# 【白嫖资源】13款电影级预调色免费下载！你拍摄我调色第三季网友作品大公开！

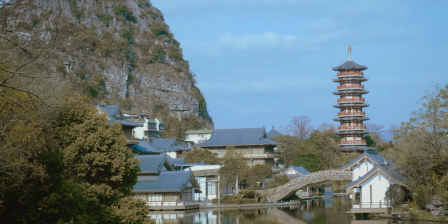[15:55]
就是我做好風格化之後陰影的地方的這個我沒有調的太暗
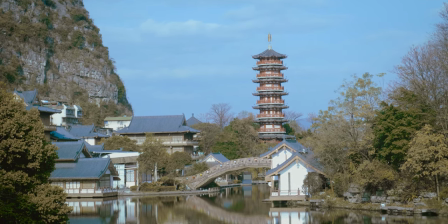[16:03]
所以有點發揮所以造成的一個問題就是你就說不清楚很多陰影的部分
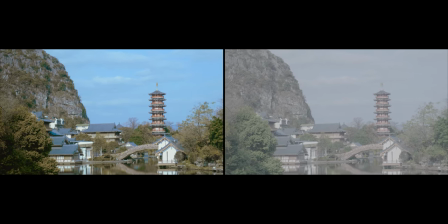[16:09]
比如说这个房顶的下沿或者是这些草丛的阴影的部分
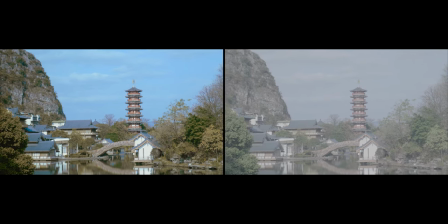[16:14]
说不清楚是个什么颜色反正看起来所以就有点奇怪
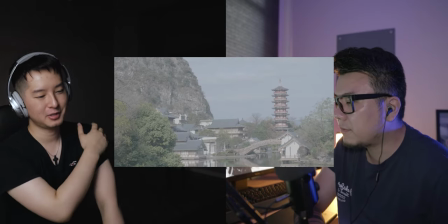[16:18]
但我觉得这个还好因为毕竟的话对当时也不难看了
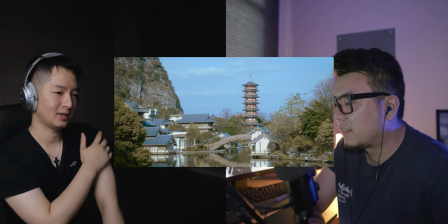[16:24]
但是就是阵影其实往上暗部往上拉一拉
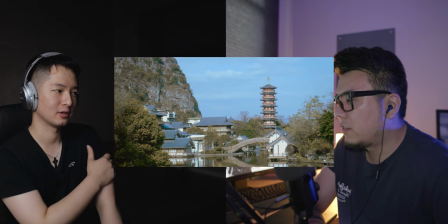[16:29]
高高往下压压其实是OK的画面整体看起来是OK的其实整体画面我觉得对比都可以稍微再高
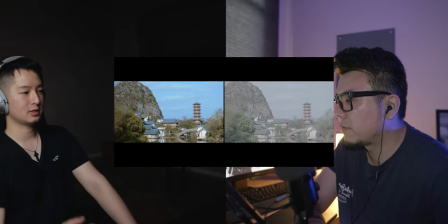[16:37]
这种低保核和低对比的这种画面我觉得有些人会非常喜欢就是每个人口味不一样对吧很多人会喜欢这种
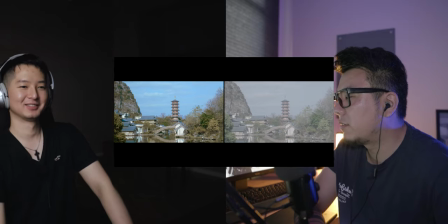[16:46]
对我知道感受过比如说那个对po的有一些画面有些网友直接一个弹幕就是还不如不挑现在现在心态比较好了不神奇啊我们现在来看下一个网友的是叫做小飞侠他的B站的网名叫什么来的叫超级燃ZR
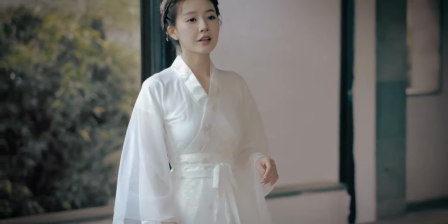[17:17]
然后我是把他的绿色的部分全部往紫色还有整个暗部都往紫色上走
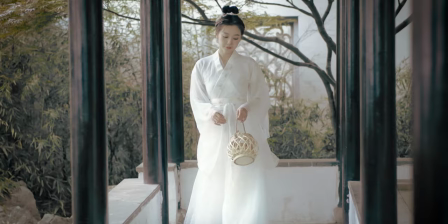[17:24]
因为可能有一些比较风格化的一些比较旧一点的台湾MV的感觉
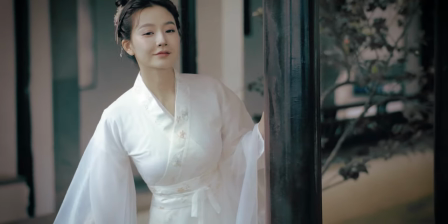[17:29]
我会往这个方向上走一点然后他的肤色整个的话
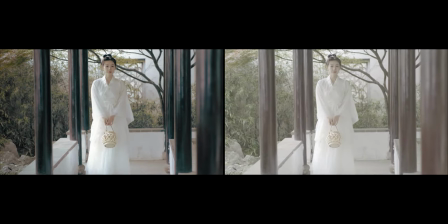[17:35]
我全部是用蒙版来做的因为如果你要走这么风格化
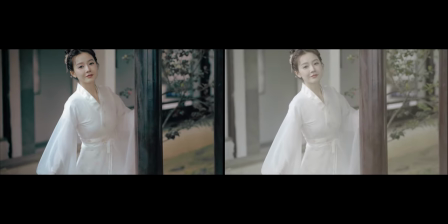[17:39]
这么偏其他颜色的画面的话他的脸的画面和皮肤颜色会被影响到很多
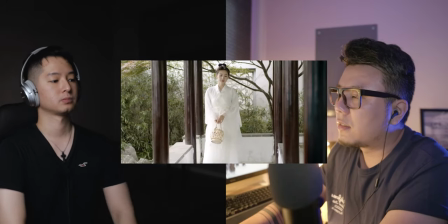[17:44]
所以我就把它做了一个蒙版去追踪一下他的皮肤
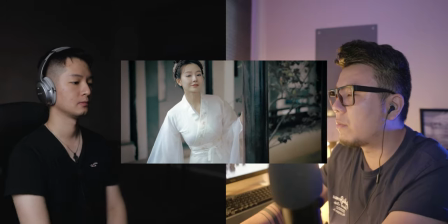[17:49]
然后调下来所以这个画面我自我感觉还可以
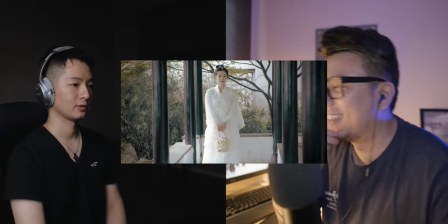[17:53]
就是挺高级的对对对好好看其实我喜欢你这个画面
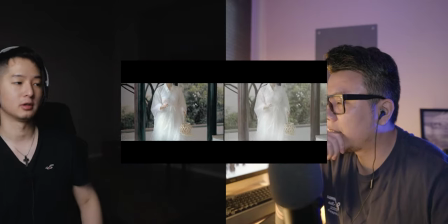[18:00]
你就是这个柱子尤其是这个柱子当时我在调的时候我没有想过说它会朝这个紫色方去偏
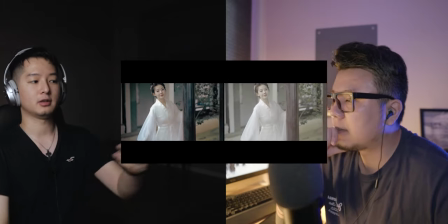[18:06]
我当时是朝这个绿色跟蓝色去偏对 我反而看到你这个时候我觉得你这个颜色调的还是蛮出乎意料的
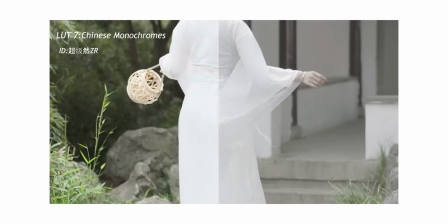[18:13]
这个比较好看OK 那我调色呢跟你就是稍微风格上会有一点
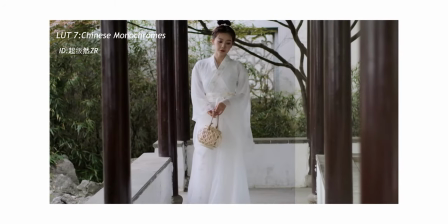[18:20]
风格化上可能会有点这个区别那我调的时候这个柱子呢可以看出来它并没有朝这个紫色去偏那
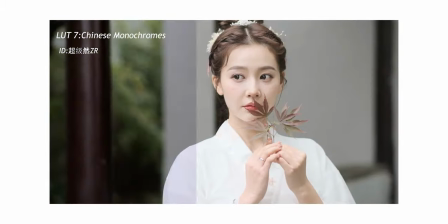[18:28]
它就是说还是倾向于保持它原来的颜色
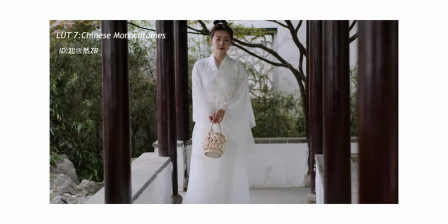[18:32]
只是说我把这个绿色的话改的稍微可能暗了一点
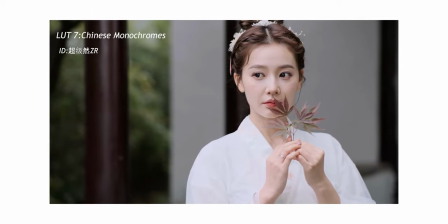[18:38]
稍微淡了一点但像最后一个画面的时候那我并没有像你一样对这个女生的脸部做这个蒙版的这个追踪导致说她脸部比较黑那个蜡色会比较暗但是你前面两个画面她的皮肤的颜色是好看的
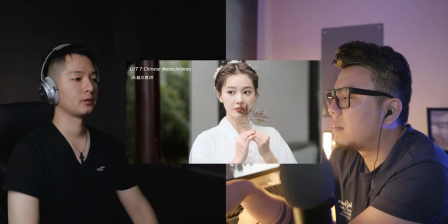[18:53]
就是可能现在的很多女孩可能拍出来喜欢这种比较白白嫩嫩的感觉
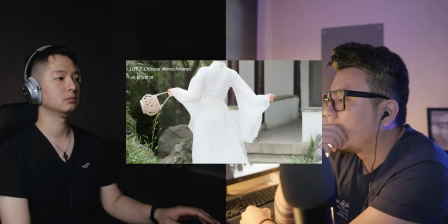[19:00]
我那个皮肤稍微还是有点稍微黄一点点但是就像你讲的最后一个画面虽然是同一个LUD
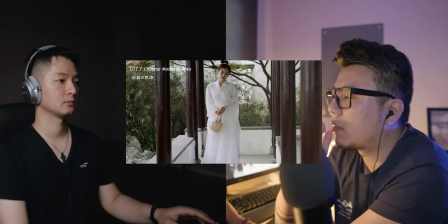[19:08]
但是光线不一样你如果不单独调整皮肤的话就会是看起来比较黑一点点
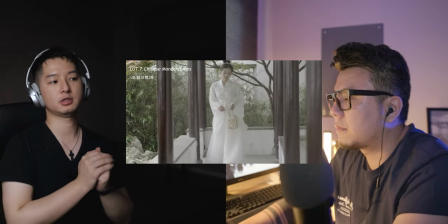[19:16]
所以建议大家就是说即便是同一时间同一台机器同样的手动设置去拍摄的时候注意你在不同的角度不同的地方去拍的时候可能都会造成这个曝光的区别所以大家在套用我跟进的这个LATS的时候记住一定就是要改变一下这个LATS的强度并且去手动设置一下曝光一些参数这样才会就是匹配画面
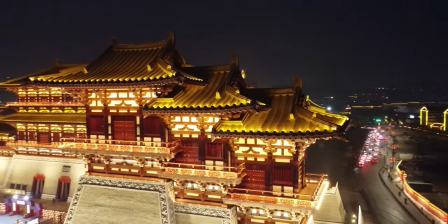[19:44]
然后下一段的话我们是这个储帆的对储帆它这个画面比较遗憾一点
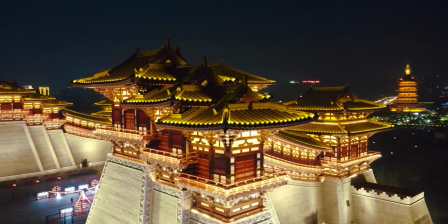[19:51]
就是它的这个航拍的话我猜测应该是Mavic Mini拍的
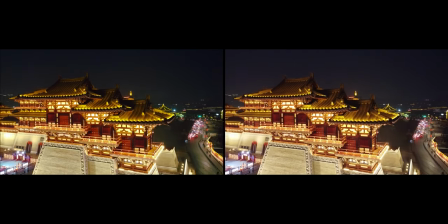[19:55]
Mavic Mini拍的话因为没有这个DC-like或者是灰片或者是D-Log模式
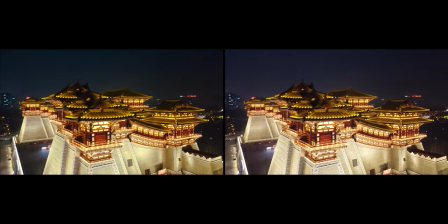[20:02]
所以你没有办法做很强的风格化处理然后再来就是小型温计的话这个感光元件Sensor太小的话
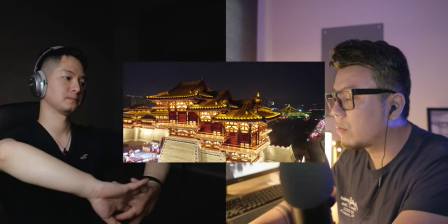[20:09]
它的整个夜晚拍出来涂抹感非常严重所以不管你是拍什么画面
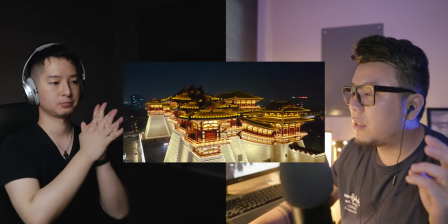[20:15]
特别是晚上画面大家还是尽量用4K来拍摄因为1080P你拍出来之后有这么多的噪点情况
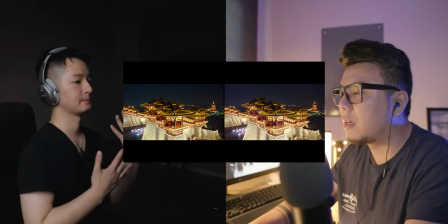[20:21]
我们还要再把它扩大到4K发到其他网站上的话这个画面相对于其他人的画面看出来就会
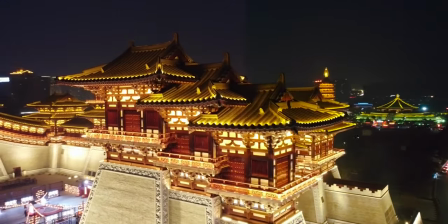[20:29]
怎么讲话实在是不太好觉得你可以看一下所以我在这个画面我做了降噪处理之后
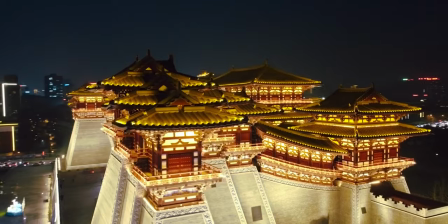[20:36]
我基本上只是在它的阴影上面把颜色朝绿色上调了一下
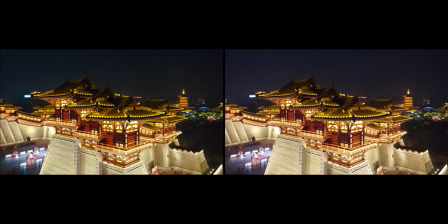[20:41]
基本上没有动其他地方我实在是不太有办法搞定它这个画面对这个处凡的话就是很抱歉但是还是建议你以后拍的话如果马威尔迷你没有2.4K你可以用2.7K来拍也都会比1080P好很多然后下一个画面是他的
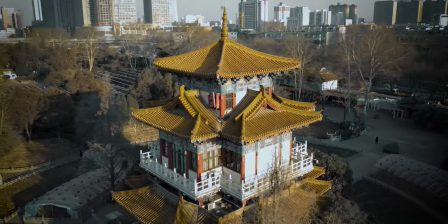[21:03]
也是拍了一个古建筑因为旁边的杂乱的建筑比较多我就把基本上周围颜色都去掉了我只保留了建筑的部分但是还是有一个遗憾的部分就是他的向阳的这一面的是过曝的
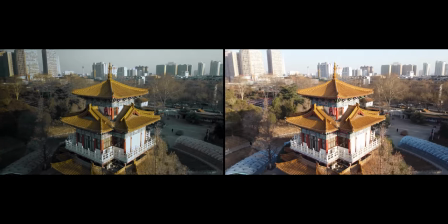[21:18]
就是他可能他应该是用的手动曝光因为他的整个曝光的没有起伏的明暗的变化但是就是曝光参数设定的问题
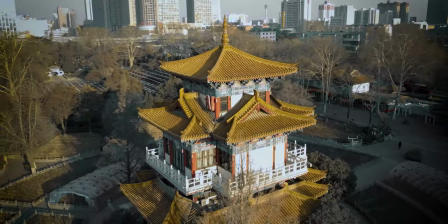[21:31]
所以有条件的朋友我建议你使用手动曝光的情况下
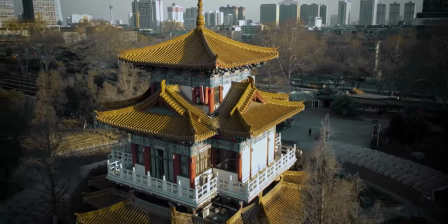[21:36]
因为无人机没办法去调节光圈的情况下
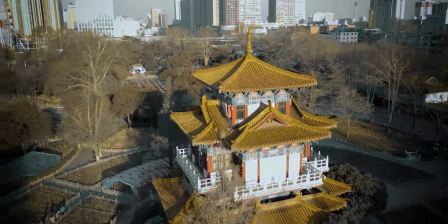[21:39]
你还是要用一下滤镜ND滤镜不然的话你的高光的话
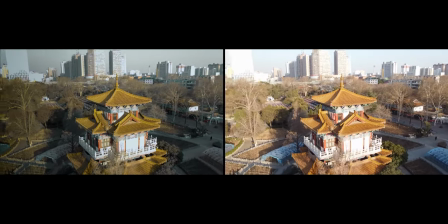[21:45]
没办法压制下来当然你可以提高快门速度来做到了
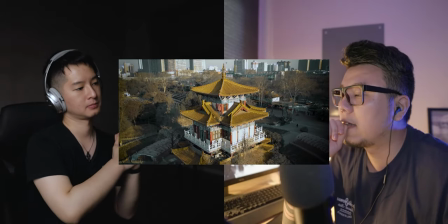[21:51]
但是那个拍出来的话画面就不会太流畅所以你还是要用一下ND滤镜
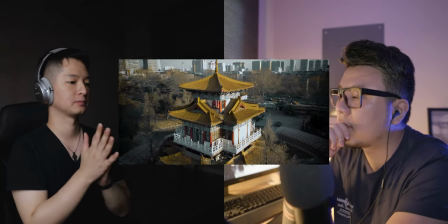[21:57]
这个画面的话其实是好看的但是就是我把饱和度降低的话
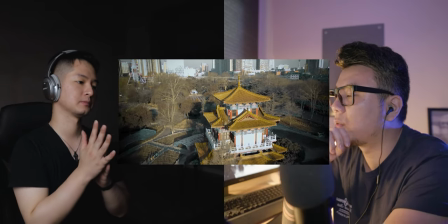[22:02]
会体现一些它的这个建筑的厚重感但是就是曝光还是有问题
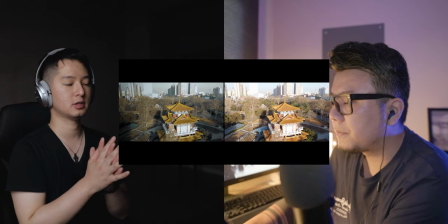[22:08]
对是这样而且这个画面其实像靳刚才讲它第一个可能是曝光手动控制曝光的时候可能没有做到比较好的一个参数控制第二个就是说它可能快门速度确实会比较高对建议大家可以使用这个粒粒镜第三个我觉得他可能拍摄这个素材的时候可能如果他的分辨率再高那么一点我觉得可能画面就会比现在会好很多而且对调色来说也是比较友好的对 而且你因为没有汇片模式的话我们实在是没办法做到太风格化的一个调整所以我只能尽力我也只能做到这样可以 好
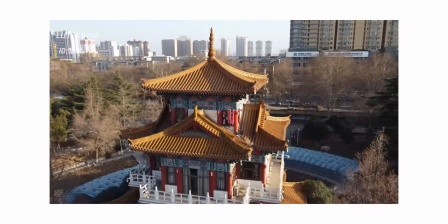[22:45]
那现在大家看到了就是这个厨房拍摄这个素材那跟靳刚才分享的一样一个是夜晚的一个是白天的素材这两个素材其实像靳刚才讲的
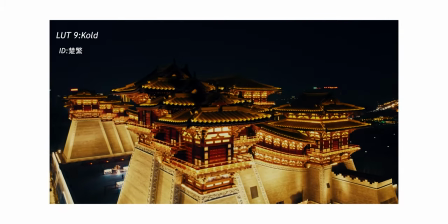[22:55]
样于它分辨率的问题因为三色尺寸比较小它就会把ISO提的很高那这个涂抹感很重所以说那我干脆就是说做一个比较粗暴的一个方法就是直接把它阴影拉到最低而把整个曝光拉低
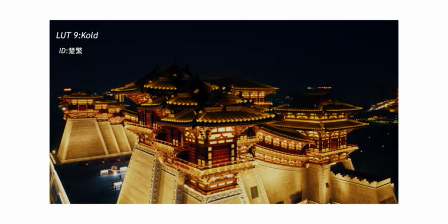[23:11]
它就会直接从观感上屏蔽掉很多画面中比较杂比较乱的地方其实也是个办法对对对这样做只是只是不得已的方法因为我其实也想不出来说到底这个画面怎么去调会比较好
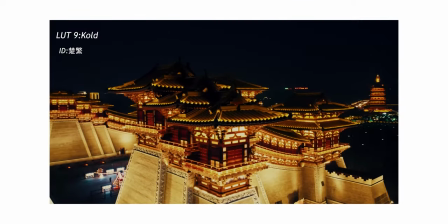[23:31]
金币挥房的对因为像这个第二个素材的话这你刚才调的时候他会调的就是这个对这个屋顶砖瓦的颜色会跟其他颜色进行一个区分那我觉得这算是比较好的一个风格化的一个案例那像我现在这种调这个方法呢那其实不算是一个很好的一个风格化的一个案件